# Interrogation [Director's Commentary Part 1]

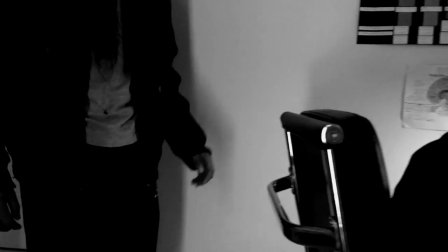[8:06]
And then with these, this scene here, actually showing the partner, meant to show her as more of a techy person because she has all these computers here.
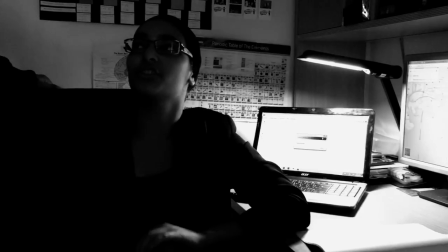[8:15]
And what I love the most is that you can see all these children, childish stuff in the background. Like periodic table, stuff you learn in science class.
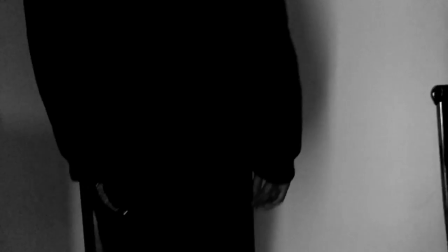[8:23]
Just further adds to the fact that this is some resident's house.
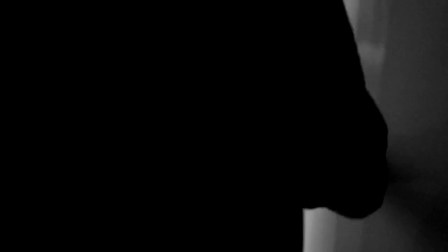[8:27]
This isn't their hideout, they killed people to get in here and then looking at the garage itself
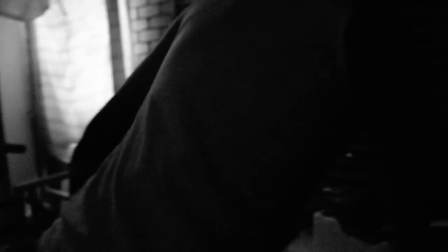[8:33]
it has a whole lot of basic gym stuff garden stuff a whole lot of things like that you can even hear the fridge in the background
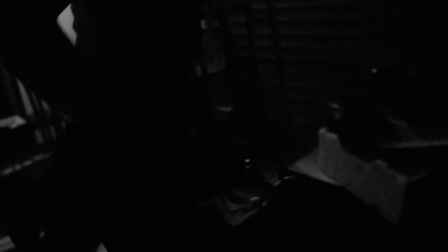[8:40]
which is quite impressive i think because it really makes it seem more like a house
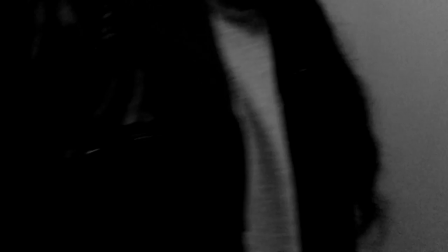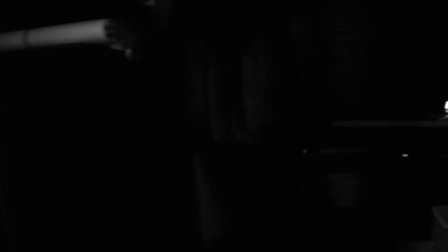[8:51]
so of course yeah thane waits for the interrogator to come back in so he knows that the interrogator
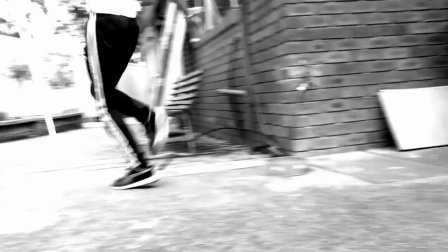[8:57]
is out of his way so that way if he ran out while the interrogator was out he could have run to the door and then bam the interrogator was there so then it led to
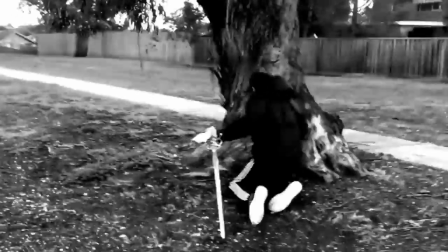[9:05]
this part he grabs the jacket because did i would have had to fight in cold and it would have been better if he didn't so didn't want to get him sick or
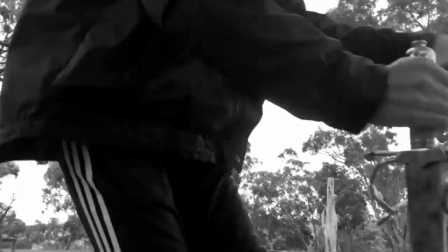[9:11]
anything so we made him wear a jacket and then the fight team begins try to do a shaky camera we used
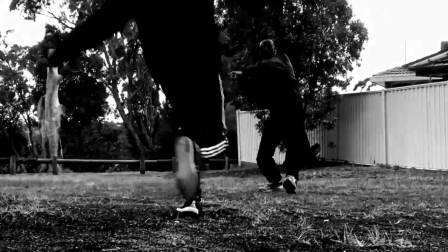[9:18]
real swords for this series times actual swords we actually did proper choreography for this you can tell
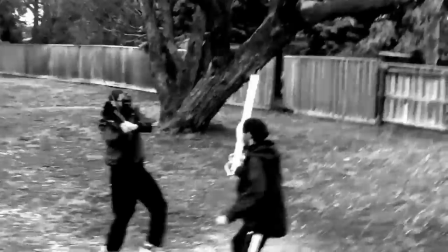[9:27]
we made him run we actually had two versions of film one where we do this the swords clash and
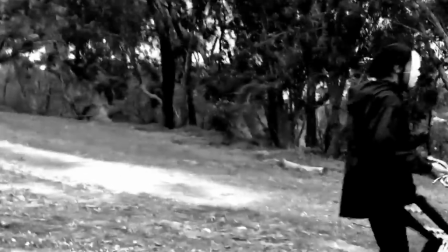[9:33]
if you listen that sound there of the sword sliding that is the actual sound of the
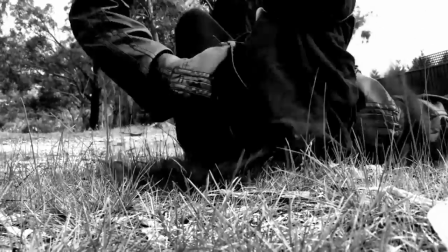[9:37]
two swords i didn't add that in after that is the sounds our two swords made when they were sliding and then i left that in there so the second version of the fight i had made had a neck break in it so jujara runs into hiding fain runs into the woods then when
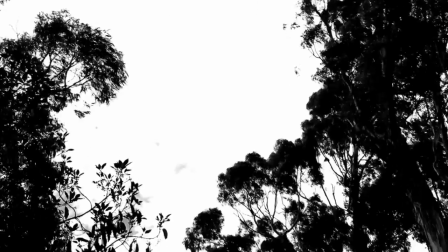[9:53]
i come up there he sneaks in from behind and snacks my neck that was actually a pretty good version but it made the death scene unsatisfactory and
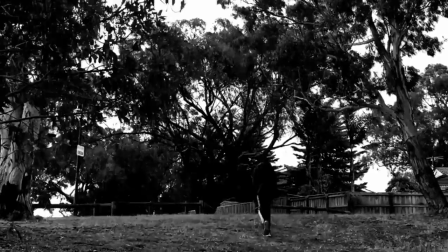[10:02]
way too quick as well like it's fighting goes for 48 seconds but that just made it feel
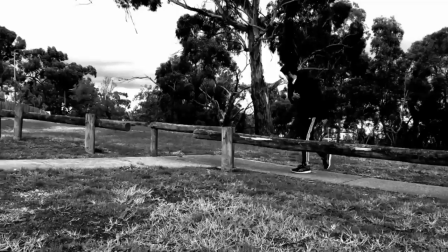[10:07]
like it was like that really really quick so
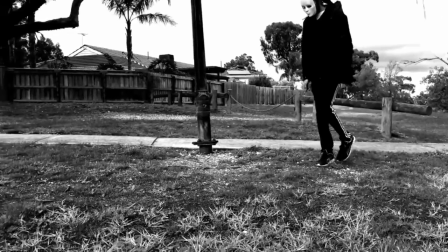[10:11]
then here i had thayne walk out jajal walk out acting injured as if he's hurt takes off the mask
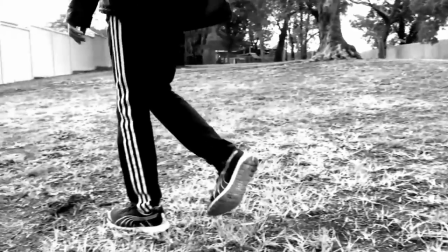[10:18]
showing you how he's done with this he's got involved in this and he wants to just lose his way like leave it
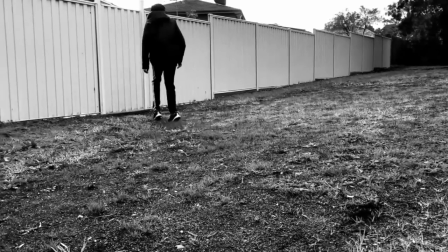[10:25]
so I had this part here because the mask is blue in the wind and my camera moved